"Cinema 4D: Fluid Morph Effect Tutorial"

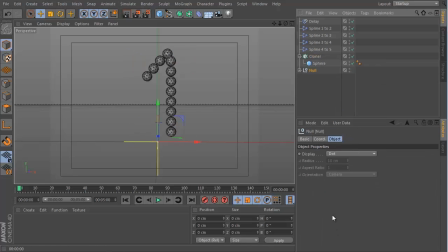[12:20]
I'm gonna just group all of my splines into one folder and call them splines. And you know, I'll group all the effectors into a null object and call these effectors.
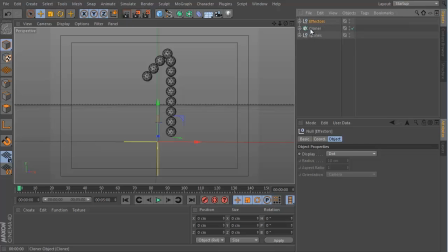[12:39]
Right, and I'm going to just duplicate the cloner. And let's call the first one cloner main. And let's call the second cloner secondary. And what we're gonna do then is on this secondary cloner,
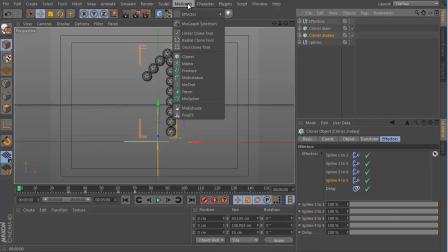[12:58]
we're gonna go to MoGraph effector and add a random effector.
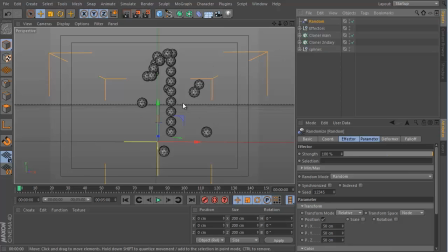[13:04]
And I'm gonna leave the default settings as they are, but I am gonna go into the sphere here and just lower the size to something like maybe just 3.
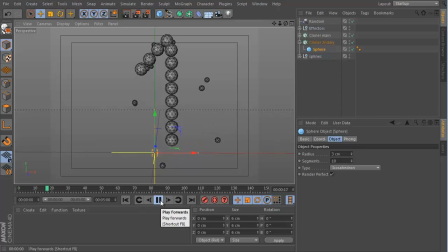[13:16]
And what this will do is create this second set of particles which move as the main particles move as well. I think the movement is probably too much though.
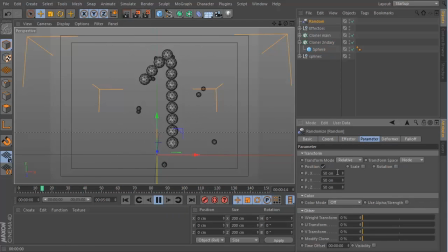[13:31]
I'm gonna go in here and adjust maybe this down to just 25, 25, and 25. And I will also randomize the scale. Now we'll go to uniform scale and set this value to say maybe 0.5.
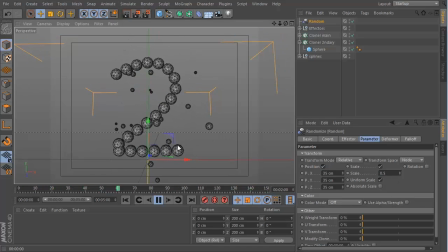[13:49]
So now they're all different sizes and they look quite interesting. It's just another way to add a little bit more to your scene to make it look more interesting.
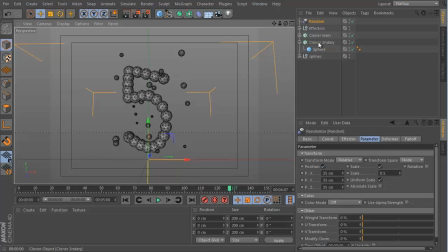[14:02]
I'm also going to go to the same secondary cloner and add a second random effector.
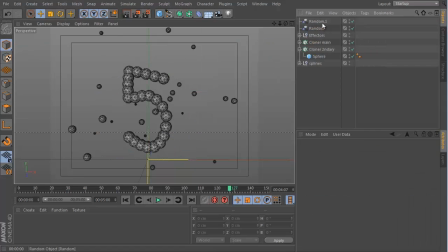[14:09]
I'm going to go to this second random effector, and under the effector section I want to set the random mode to noise, and what this will do is add some movement and animation to those secondary
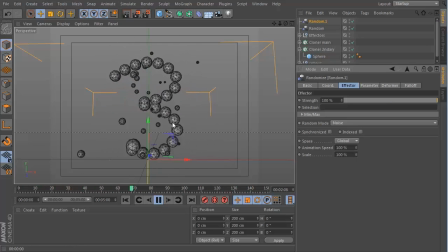[14:29]
particles. Now it's definitely too fast, so I'm just going to lower the speed to maybe just 15. That's still way too quick, so let's try maybe just 10. And let's tick indexed. And that just slows them down a little bit.
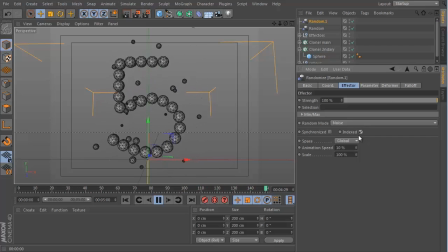[14:47]
And again, this is just another way to make your scene look a little bit more interesting. I think that's still too fast. So maybe I can go for a speed of just 5. And I think I could work with this.
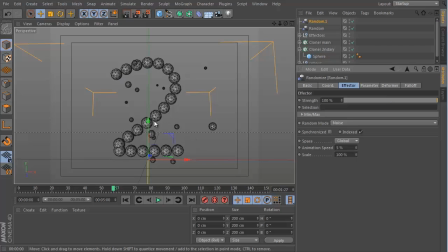[15:08]
Another suggestion which I received from the Cinema 4D subreddit, where I posted one of the first previews, was to just also randomize the size and the position of the main particles, because right now they're very uniform
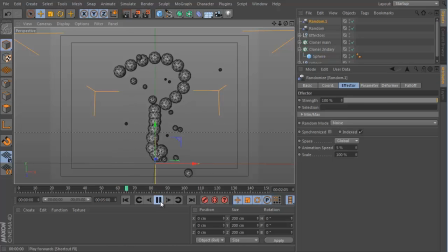[15:24]
all the way across on all the numbers. So if I go to the main cloner, I can add another random effector.
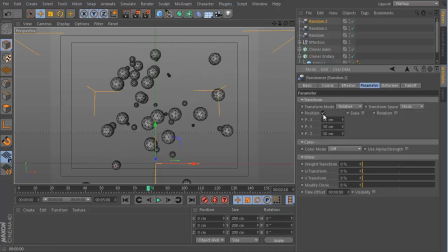[15:35]
Let's go to the position here and just set this to maybe 5, 5, and 5. So it's very subtle, but it just adds, it just makes it look a little bit more organic, I guess. But maybe that's too much. Let's go for maybe just 3, 3, and 3.
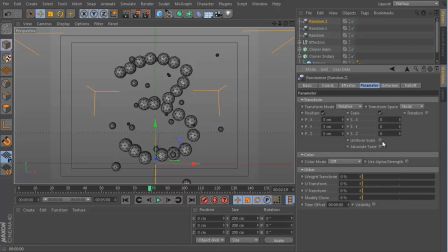[15:55]
And I will also randomize the scale very, very slightly. And it just makes it look a little bit more random. Okay, so that's the animation finished. The look is very simple.
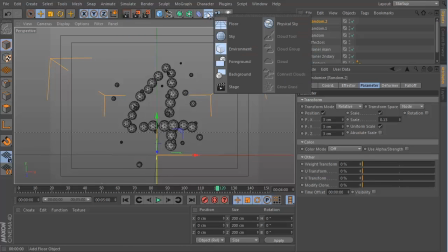[16:13]
We are gonna just add a background object here,
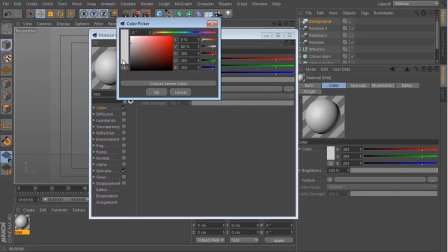[16:18]
create a new material for this, and just make it blue or any color that you prefer.